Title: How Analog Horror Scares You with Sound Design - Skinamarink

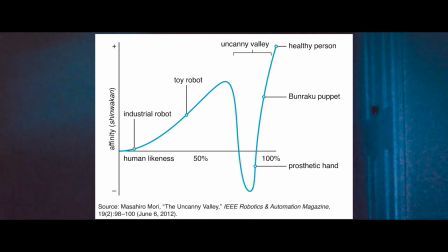Things that are clearly dangerous or things that are clearly safe are easy to categorize, and we've gotten pretty good at doing so.
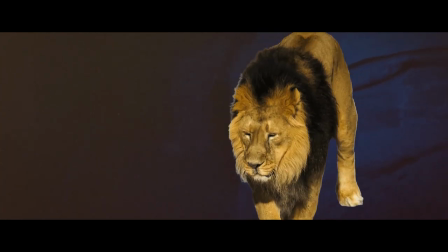Humans, that's safe. Lion, that's dangerous. But if you put them together, you end up with this.
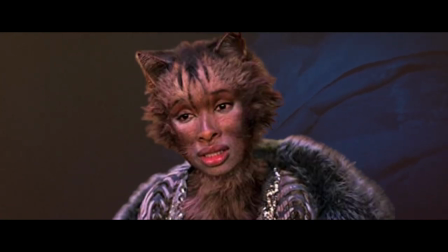Our instincts have no idea what the heck that is, so we just feel creeped out. At best, we can tell something's wrong with it.
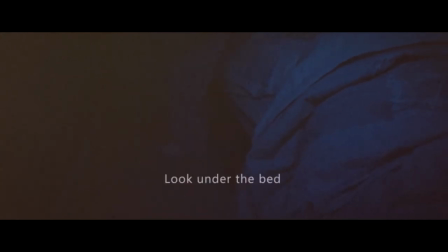In his 2009 paper, The Audio Uncanny Valley, Sound, Fear, and the Horror Game,
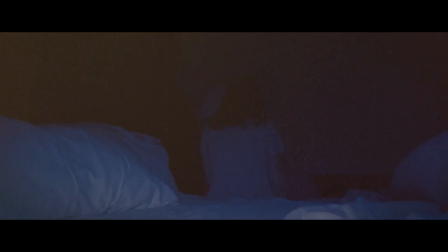Mike Grimshaw from the University of Bolton discusses the idea of an auditory equivalent to the Uncanny Valley. I would argue that Skinnamarink is the best intentional use of this effect in analog horror.
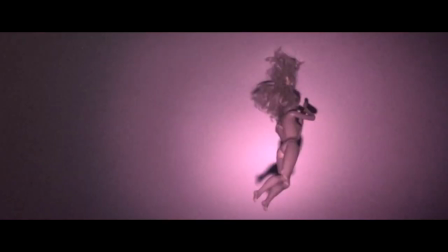Let's look at a few highlights from the paper. First, Grimshaw claims that an oral resolution that is lower than
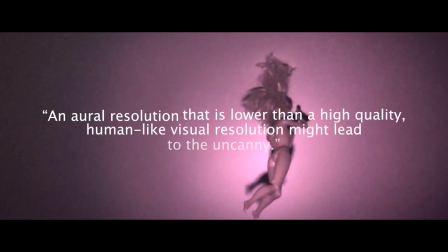a high-quality human-like visual resolution might lead to the uncanny. Low-quality audio recordings sound less human while still retaining the seed of familiarity that makes it uncanny.
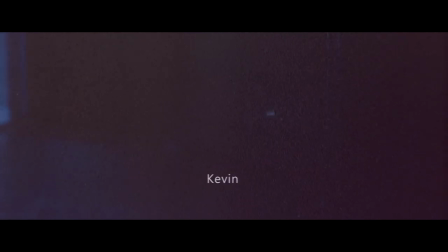Obviously, Kyle Edward Ball wanted to emphasize this in Skinnamarink partially as a way to create an authentic atmosphere for the movie's setting in 1995.
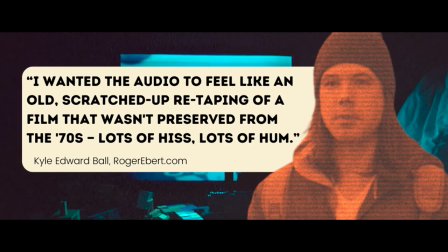In an interview, Kyle says he wanted the audio to feel like an old, scratched-up re-taping of a film that wasn't preserved from the 70s.
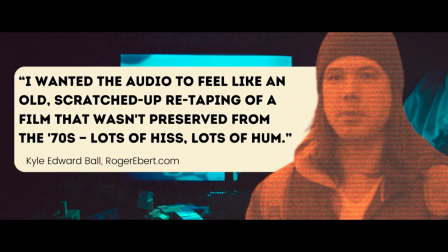Lots of hiss, lots of hum.
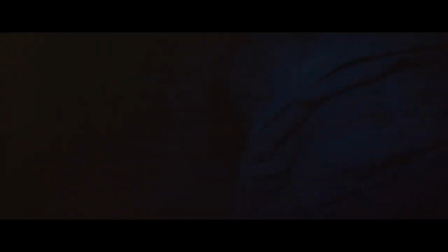That may have been directed primarily towards authenticity, but the result is a soundscape that's far more uncanny and unsettling than a pristine recording.
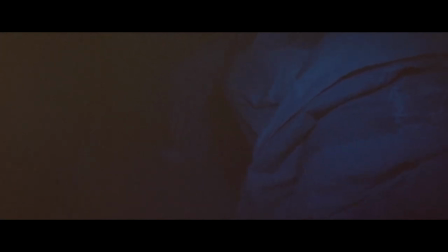It's a subtle effect, but like I said, that's what good sound design is all about. Another point from Grimshaw's paper is this.
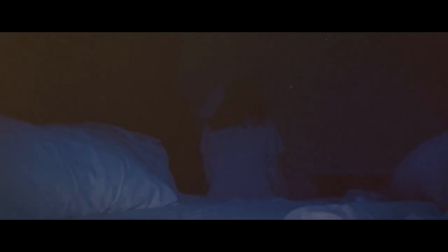Uncertainty about the location of a sound source, its cause, or its meaning in the virtual world increases the fear emotion. When we watch Skinnamarink, we hardly ever know the source of the sounds that we're hearing. The best examples of this are in the scenes in which we actually hear the monster speaking to the children.
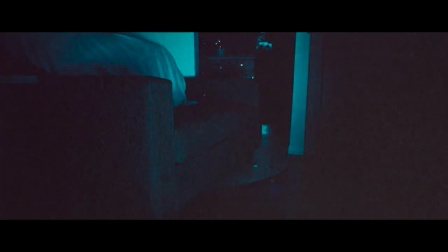It's never clear what source it's emanating from, and we never really know what any of it means.
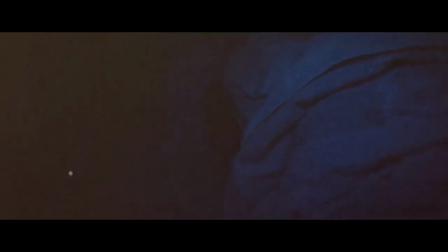The first scene that pops into my head is, of course, the look under the bed scene. This was one of the most effective scenes in the whole movie for me, because we just don't have any idea what the meaning of what's being said is. There seems to be no reason for the command, so it's able to generate an intense fear response as Kaylee complies.
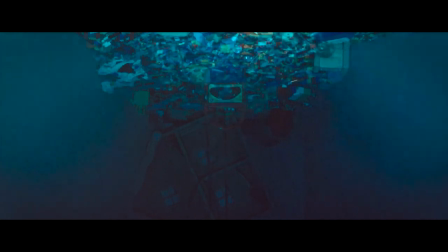Finally, Grimshaw says that these specific frequencies in a sound can lead to a negative effect on the listener.
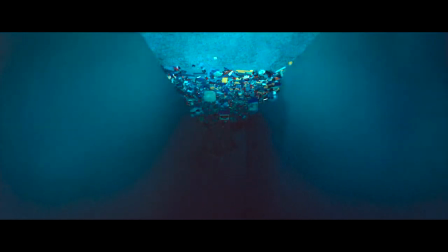In Skinnamarink, dialogue is never included without heavy editing.
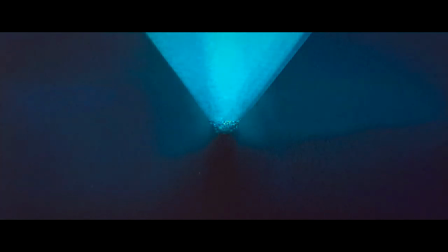Different frequencies are boosted for different characters to create an immediate emotional response whenever you hear a voice.
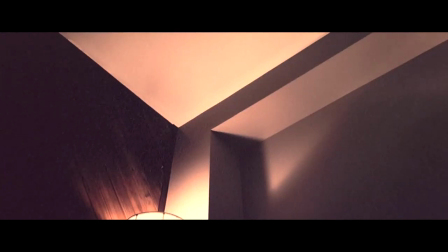The children's voices are edited to boost low-end frequencies,
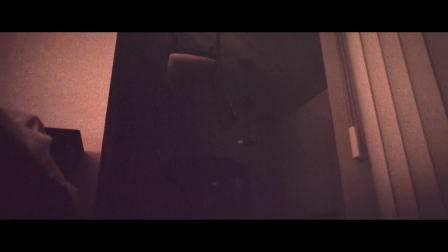which are associated with warmth.
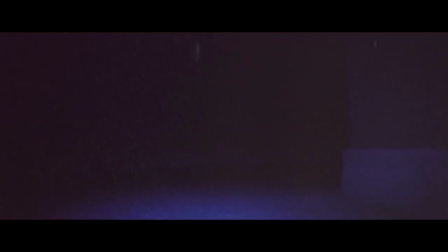On the other end of the spectrum, the voices of the parents and the monster are boosted in the high-end, giving them a cold and metallic tone.
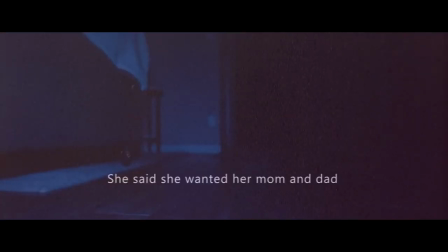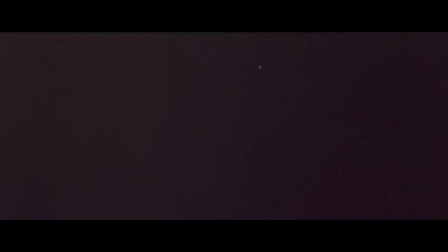I really want to lean into this point because it's the one that most strongly relates to the themes of Skinnamarink. This is a movie about security and danger blending into one. and becoming inseparable.
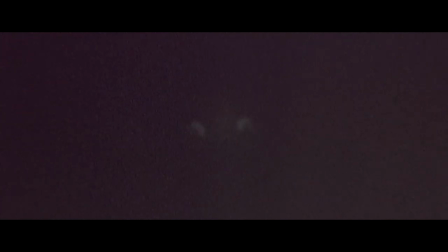Audibly, we can hear that happen as the parents' voices are twisted from the father's warm tones at the start of the movie to the cold, high whispers that emerge once everything has gone wrong.
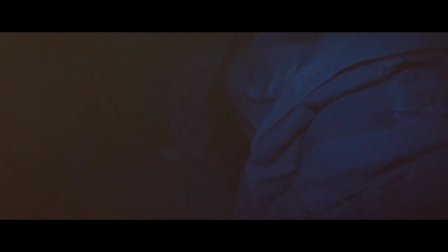Still, there's nowhere for the children to turn to for aid, and they still try to be with their parents, even when there's something obviously wrong.
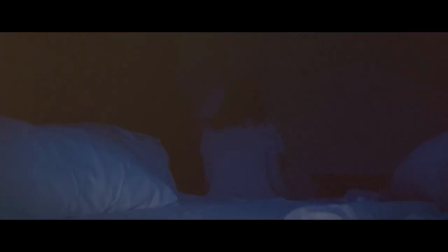The only adults in the house have ceased to be fully themselves, or even fully human, but there's no other alternative.
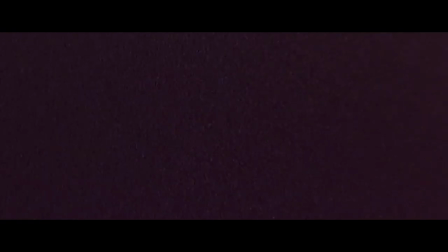At the start of this video, I showed you what I believe to be the thesis of Skinnamarink. In the dark, even that which once gave you comfort may become a monster.